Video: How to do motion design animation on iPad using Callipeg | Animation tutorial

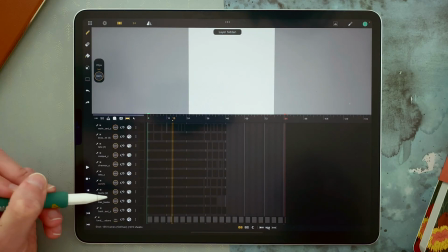249s
So I have the same structure than my rough animation of course. For the first part here I have 20 different layers for the lines and colors of my animation.
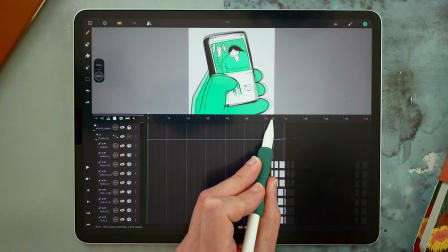258s
Same goes for what's after so the end part of my loop and it's the same for the phone. For the colors I want to talk about the decisions I made so here I will add the background.
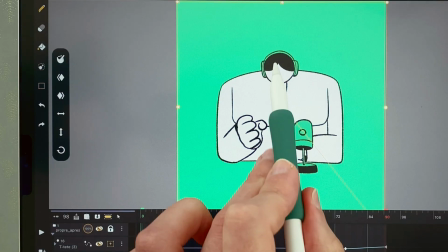271s
This is my basic color palette black white and green with one or two variations to make some shadows and light so here character in white background
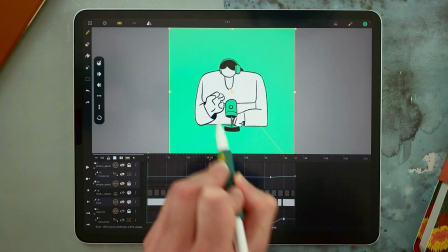280s
in green headphones in green microphones in green and then i made a fade that's
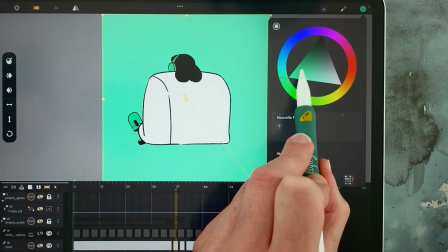285s
just choosing a color here and then going to the white like this two colors here to make the transitions from green to white and now it's inverted the hand is in green the background is in white so you can see
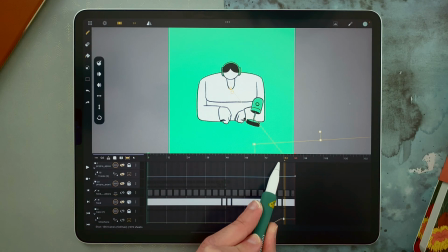298s
here a nice contrast with the same colors and then we go back to the green background with the same transition just inverted to invert select and invert and as a final touch for this motion design animation i decided to add some dot patterns which i will loop in the background i will do
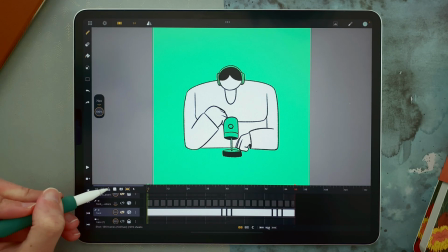316s
it again just to show you so i add a new drawing layer i
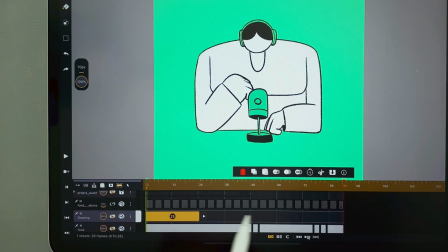321s
double tap to create a new sheet then while it's selected i tap on import i choose one of the dots pattern i found online for example that one here open and
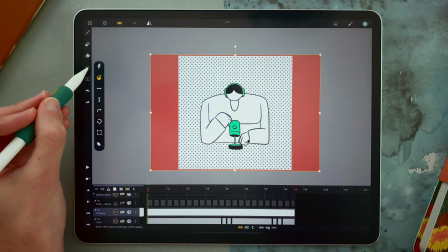336s
then i will just add it like this i validate then i will split
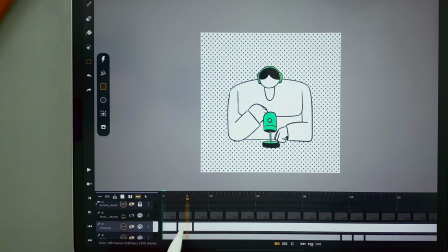341s
to have my drawing sheets in force i
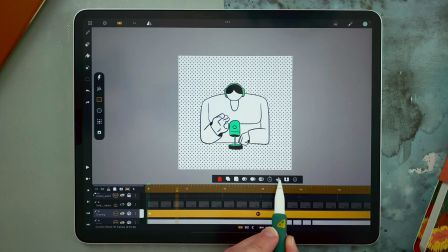346s
can also just double tap split in force like this and
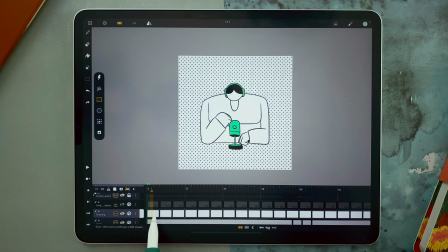352s
i want to make a loop for example in five different sheets so one two three four
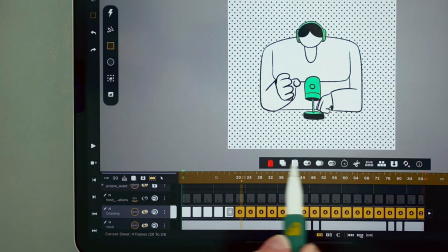357s
five here so I will select the rest and delete and now I will just go to frame
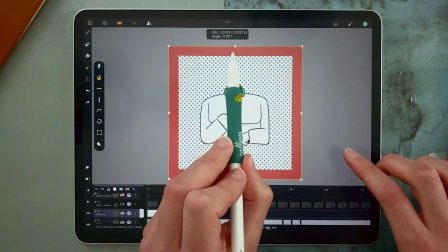363s
transform change the size the angle here make sure
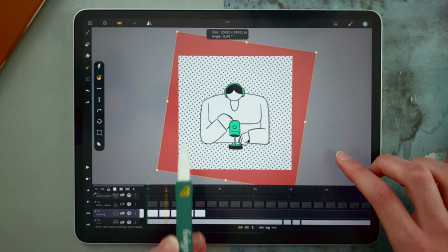368s
it goes correctly so
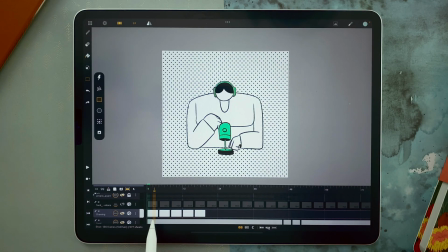373s
it will make some changes in the pattern then I select all tap tap and drag I make it a cycle and I extend so now I have kind of a vibration of dots in the background and I can either change the opacity here so i can see the colors
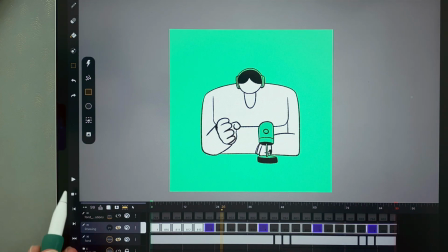391s
behind like
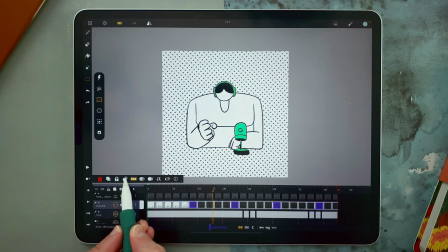394s
this or i could also use the blending modes and choose any blending modes i like maybe a classic
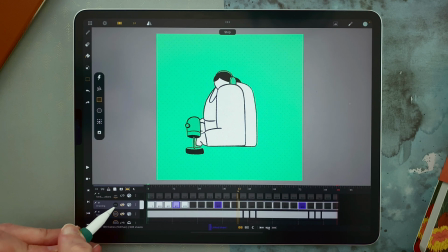403s
multiply here it can be even more subtle even five percent here it will still add some life in your animation you can also add some grain some paper texture with that kind of
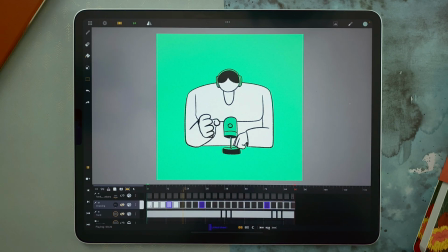414s
technique just import a few images change their size, their rotation, and then just make it a cycle, adjust blending modes and opacity.
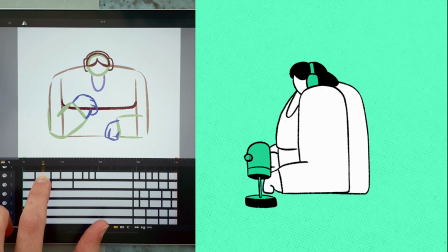422s
And that's how I created this motion design animation using CaliPeg on an iPad.
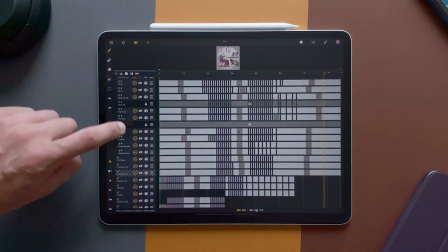427s
If you don't use CaliPeg already, you can try it for free for 7 days on your iPad App Store, and then choose between a one-time purchase or a subscription. Thank you for watching. If you want to learn everything about how to use CaliPeg, there is a complete guide here. See you soon in the next video, and have fun animating with CaliPeg.